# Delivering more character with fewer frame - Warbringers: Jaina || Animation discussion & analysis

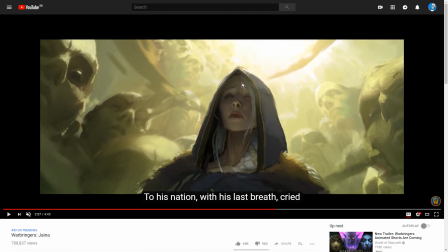11:25 You can kind of see it here that Jaina is not even looking She's blind Right, that's that's that's also a thing that's that's quite interesting to look at later on in it into the short is Jaina spends quite a lot of time during this sequence with her eyes Literally closed with her eyes
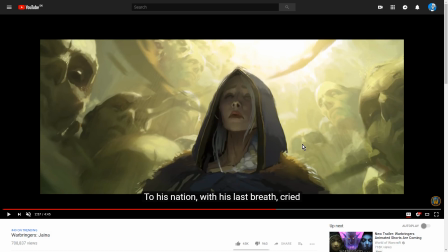11:40 closed perhaps to the truth that is certainly like something I mentioned before is that the most common way in film language or indeed in visual language to show that a character is Not seeing the truth is to somehow blind them like to put a blindfold over their face or to like cover their
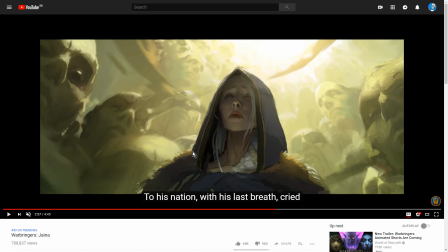11:57 eyes with something Which is part of the reason by the way why she's wearing this hood is also to kind of Indicate that she's being shadowed by something that that she's having something pulled over her eyes that she's not seeing things Clearly is to have a care to be literally hooded is another thing that that can serve as a visual signifier for that kind of thing
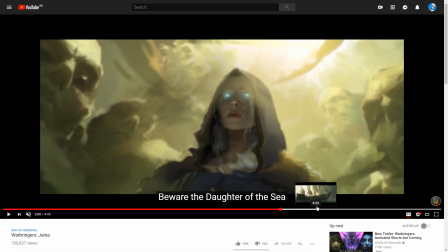12:15 But Jaina like even see here when she opens her eyes with the glowing that gets referred back to in This shot is coming up right here.
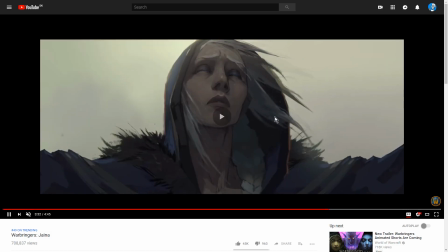12:24 See the moment. She's not using her magic eyes go back to closed
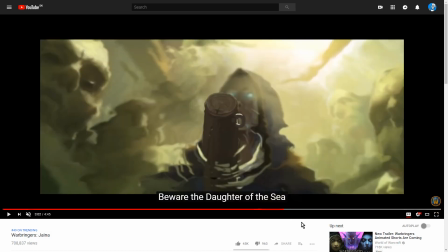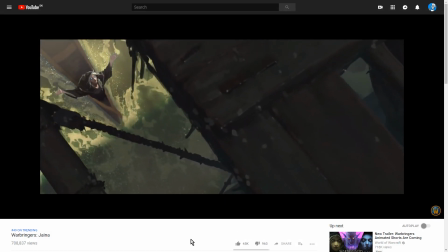12:33 So yeah, it's from a from just a film language perspective It's just it's it's not subtle, but it's very very effective.
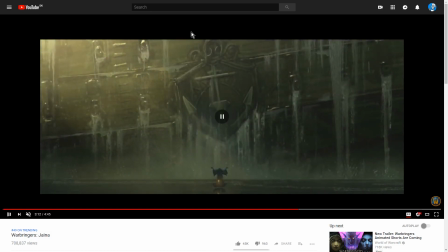12:40 And here again, we can see the dwarfing, right? The crest of Admiral Proudmoore just absolutely Dwarfing her in every way possible. She is this tiny insignificant speck when measured against the enormity of her father's legacy of her father's spirit of her
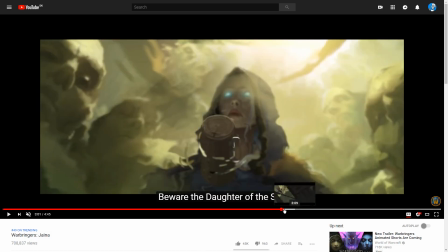12:58 father's betrayal Jaina is feeling incredibly small and even in those points in the in the shot where she gets to be a large figure.
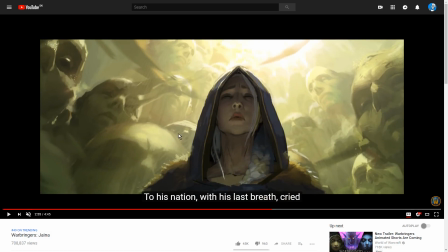13:07 See, for instance, here, as we close in on her, Jaina is a large figure, but around her she's dwarfed. Like, once again, she is a very small figure receiving a kind of blessing from the faces of the dead sailors for whose deaths she feels responsible to,
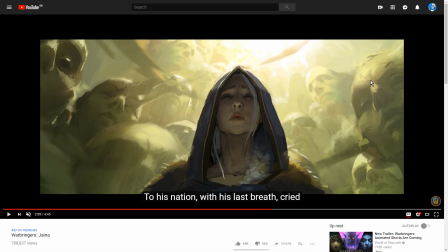13:24 but also overwhelmed by them, overpowered by them. They are literally looking down on her, right? That's very much the feeling that she has here is that she's being judged
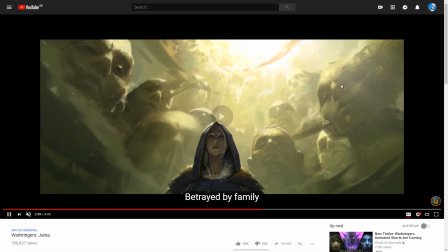13:36 She's in this circle of them and like look at the expressions on their faces as they look at her This isn't they're not like being hey the daughter of our admiral is so nice to see you It's kind of
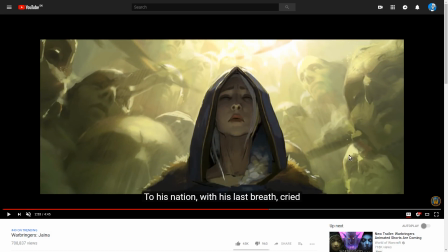13:44 more like yeah We're pretty much fucking judging you cuz like you're the reason we're down here rotting at the bottom of the sea and like my bones Got taken away by a crab That's your fault. My damn bones, honestly
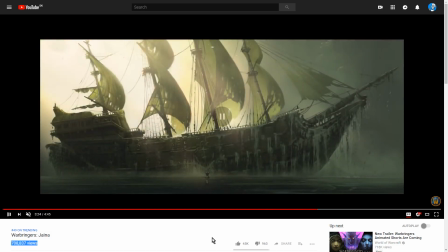13:59 And I do I do enjoy that like that's really the thing I enjoy about animated shorts like these And this is also something we talked about in the previous video when we were talking about limited 3d animation like when you do animation with very intentionally limited frame rates one of the things I like is that that allows each individual frame
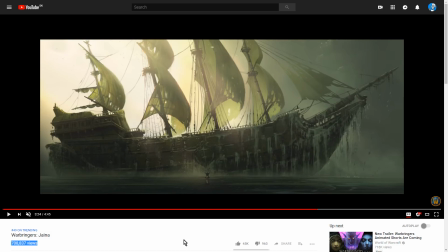14:15 to have more impact time it allows the individual frame to do more work and for me that's something I quite enjoy and that's This is kind of the ultimate expression of that. The ultimate expression of letting every individual frame tell as much of the story as possible.
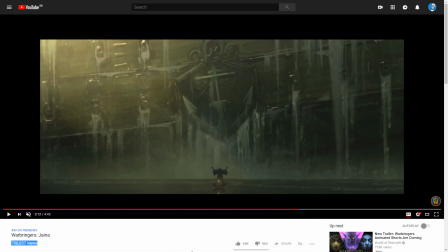14:30 Because the scene that we've got here in this shot as Jaina is raising the ship is that this enormous Titanic hulk of a vessel is being raised out of the ocean.
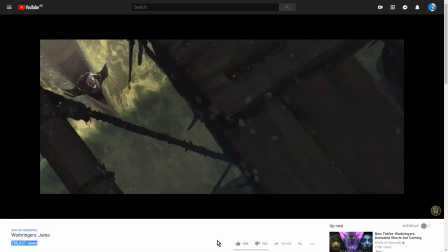14:41 But since we can't really animate that correctly, properly, what do we do instead?
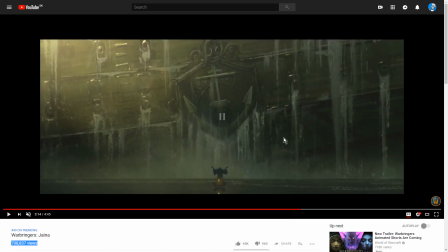14:47 Well, we use very limited little effects. You can see that just Just tiny little bit of movement on the water droplets falling down from the ship so that we get this sensation of watching the thing happen in slow motion.
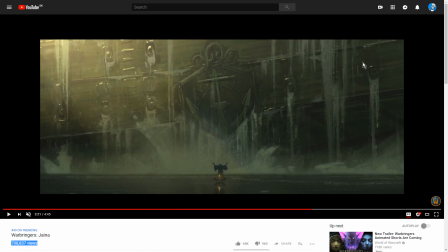14:59 Um... And the... The artist uses just the way that the water is cascading down the side of the ship to imply motion, where motion doesn't exist. This is a technique you'd use in a comic book as well, by the way. Um...